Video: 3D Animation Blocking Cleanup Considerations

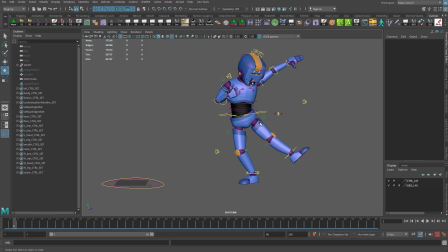1469s
So with that being said, this is a better pose now. What we're trying to do is make sure that the center of gravity is in a good spot. And it's a lot better placed now. It feels like it's sitting over this foot. Of course, always take a look, make sure it makes sense in all the views.
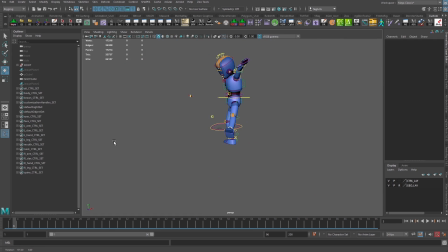1486s
That looks pretty okay. I might move the hips slightly forward here like that, just because the arm is kind of like sticking out in this direction, which is putting some of that weight back. So there you go.
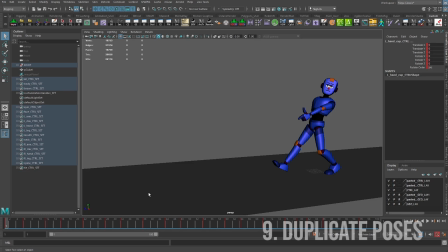1501s
But all the decisions are being made from this one shot cam view. Here we have a character who's going about his sort of happy walk. But notice how each one of these keys for each one of these main steps is pretty much the same shape.
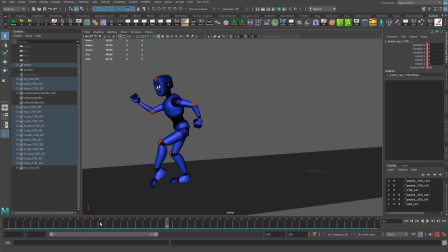1518s
So 48 and 16. They're pretty much duplicates of each other. So in a character walk, not a vanilla walk, but in a character walk, no two steps should ever be identical.
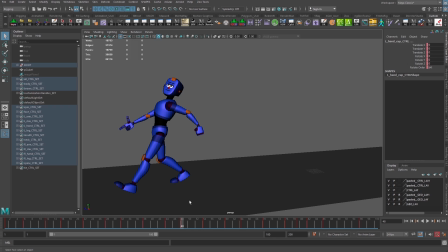1533s
They should not have the exact same timing, and there should always be a little bit of variance at the very least of what's happening in the pose. The hips are in a slightly different place, the arms haven't swung quite as much, the hands do something slightly different. Even if the character is trying to be perfect, they're still always going to be somewhat imperfect because that's just human movement,
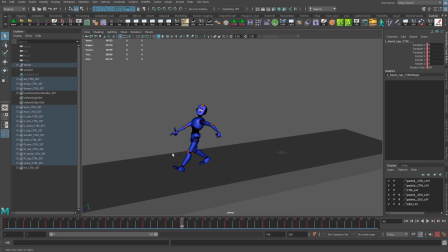1552s
and we don't want to construct something that looks absolutely mechanical. So make sure you vary that up.
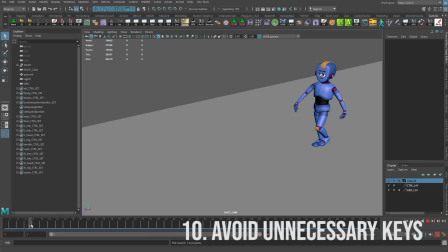1559s
Here's an example where there are just too many keys.
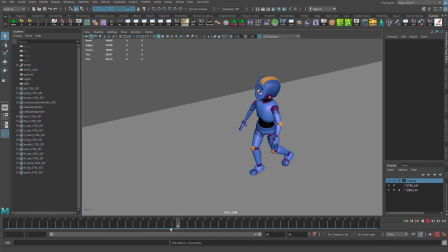1562s
You can see as we play through this that the action is getting lost because on many of these frames, only a single part of the body is moving. So we don't ever want to, in the blocking phase, have frames where we're only moving one part of the body.
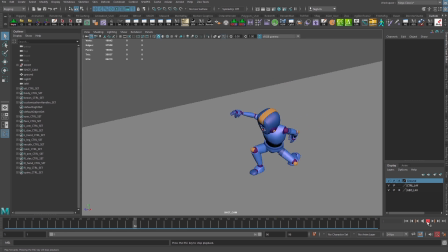1579s
We can end up with this really odd kind of staccato movement, and it's a lot more difficult to clean up. So that's something that really needs to be, factored in. Keep your poses, keep the number of poses that you have as minimum as possible by
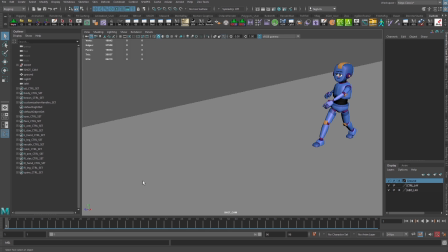1598s
maximizing how much you get out of every pose, like in the examples I was showing with the rhythmic reversals.
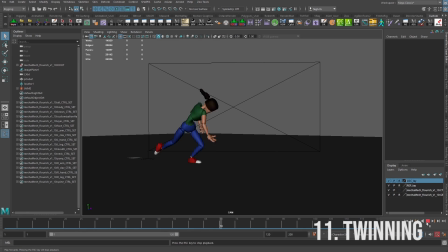1607s
In this animation here, we have a character who is walking through, gets scared, falls forward, and then has a little bit of a defiance there at the end.
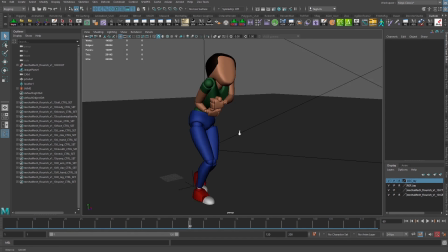1615s
Looking pretty good, but we can play around with this a little bit more. If you notice, if I pop in here and just grab those controls,
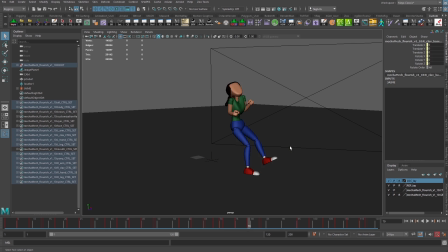1624s
as the character comes up, and we look at it from both sides, we can see that it's almost nearly a mirrored pose. And we don't want there ever to be a mirrored pose because that's what we call twinning.
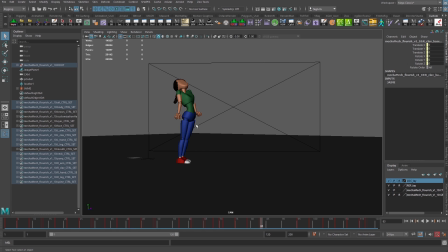1639s
Twinning is boring. It makes the character feel not as strong as they could be. So I'm just going to zoom in a little bit here so I can see things a bit better.
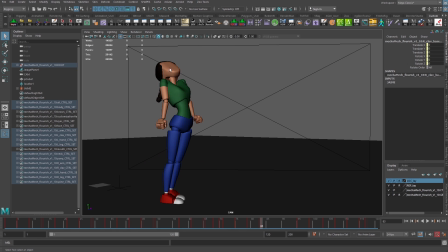1653s
What we can do here, this is, by the way, the pose here is not bad. It's actually quite nice. But what might be nicer is if I were to grab the leg back here, maybe do a little bit of a smart roll on it. So one of these legs might be bent. One or the other.
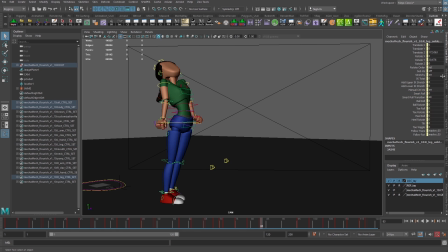1672s
Just decide on which one I think looks better. That one's gonna, if I do that, that one's gonna cover up the front one, so I don't think I want to do that. I might have to change the placement of this foot a little bit. But I can roll that up a little bit. Might
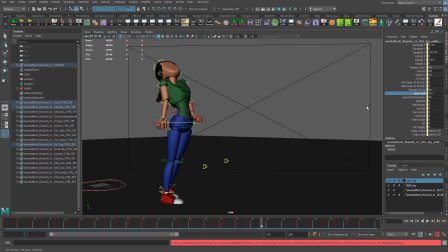1689s
maybe move it back a little bit, or even just really cause that smart roll to be quite big. The arm over here, I mean, we could twist out the character.
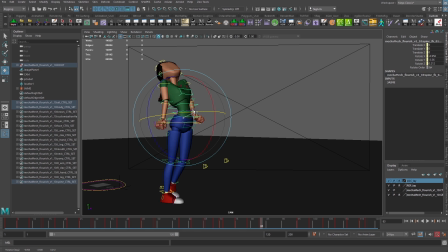1703s
Again, I'd start from these controls in here, twist them out a little bit.
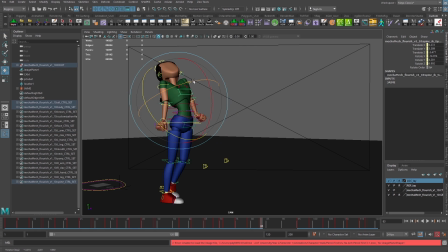1717s
Maybe even rotate that like that a little bit more. All right. Good use of the clavicle here, but could we, she's balling out her fists like that. What would be nicer to help with the line of action here as well is if this fist were more rolled in like this.
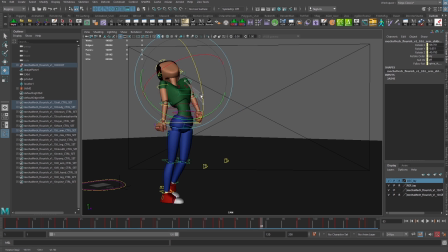1737s
And this arm could even come out a little bit more. Right? So she is mad, but she's not perfectly twinned now. Right?
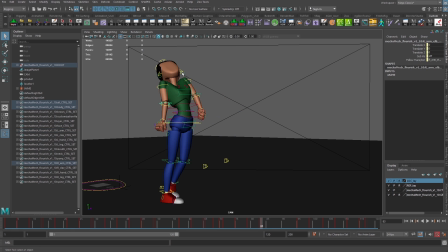1756s
Could play around with that a little bit more. It's not ideal yet, but it's coming along. And it's helping to break the pose up a little bit more than it was. Maybe she still wanted her head to be like looking over here.
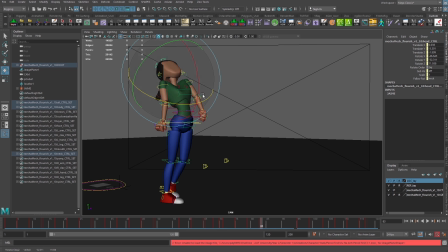1773s
She could. All right, so it helps out a little bit better there. We also have to make sure, when you have big steps like this, you gotta make sure the character remains balanced in them.
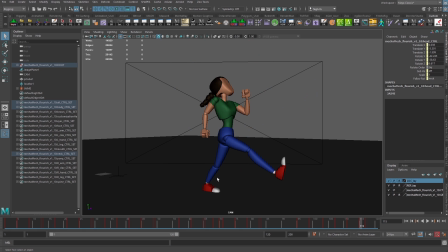1789s
Because if they're off center of their where their center of mass is for too long, they just fall over. And so that's an important thing to keep track of. Okay.
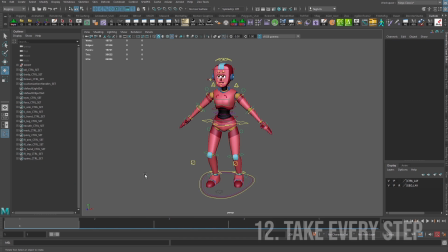1802s
It's good work throughout this animation so far. Final thing I want to talk about is when you have a character taking a step. So for right now, what I have is a character in this first pose and then in this pose. And it's obvious that between those two poses, the character has moved both feet.
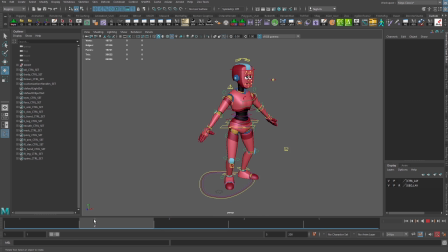1818s
However, if you just leave it like this and you don't include the breakdowns, then it's going to not animate well, and you're going to leave it up to Maya, and things are going to look poor. So you need to tell Maya how to transition between here.
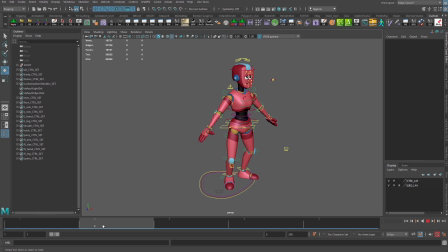1832s
You need to tell it which foot to move first, and how to do that, how to put it back down, how to lift the next foot, etc. So to do that, let's just go in and grab all of our controls, hold down Shift, click on my frame 2, and I'm just going to move them down here to frame 3 for now.
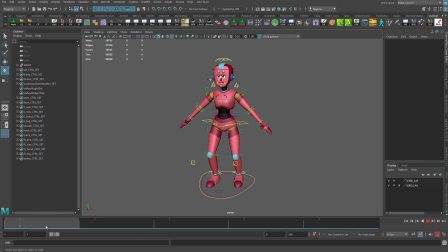1849s
So what we should get in stepped and clamp mode is now that we're just holding frame 1 on frame 2 as well. All right, cool. I'm going to go in, I'm going to key everything. I'm just going to be very careful, make sure I've keyed everything everywhere. And now here at frame 2, what I need to decide is which foot moved first.
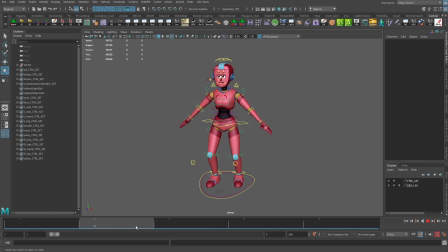1868s
I'm going to assume that, in fact, it was this foot that moves first. And you know what? Because I'm going to have 2 feet moving there, I'm going to need an extra key in between.
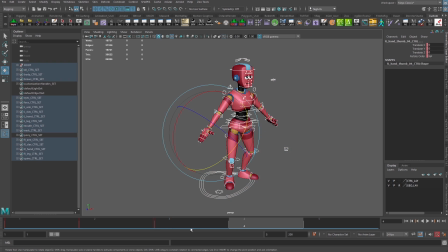1883s
So I'm going to have 2 keys in between this. So I'm just going to grab that again. So take what's at frame 3, just move that down. Okay. And so here, the first one,
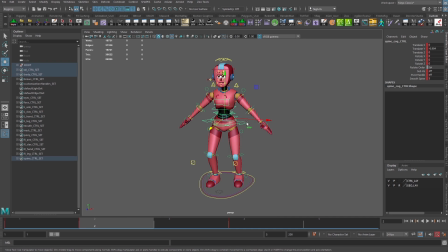1897s
we're going to start out by saying, okay, if he's moving that foot, he's got to move the hips over the opposing leg, rotate them up, then lift the leg. Doesn't have to lift it very far. Maybe rotate the foot out a little bit. Starts to put it over in this general direction.
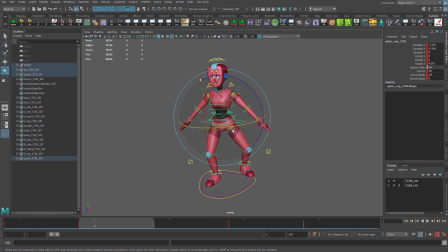1917s
Okay. The hips are going to have to rotate to kind of match that a little bit. See, how does that align with where the foot's going? It's not too bad, but it's a little bit too far, so we'd probably pull that back a little bit.
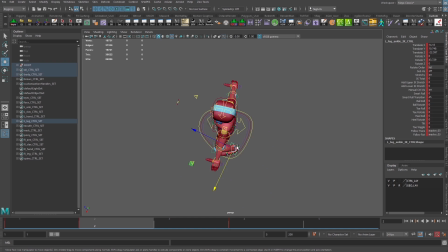1934s
You could do it from the top view as well. I'm just kind of doing it, eyeballing it from the bottom here. Not very professional the way I'm doing it, but that's okay. Gives me a start at least. All right, so that's giving me a bit of a sense of the step of him picking it up at least.
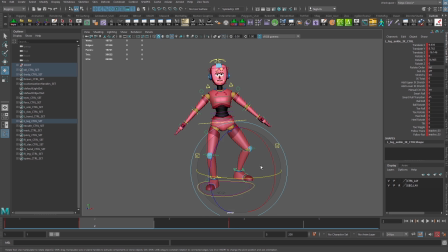1954s
And then where he puts it down, I might find that if I really wanted that foot to be in the same place, I would need to copy its location.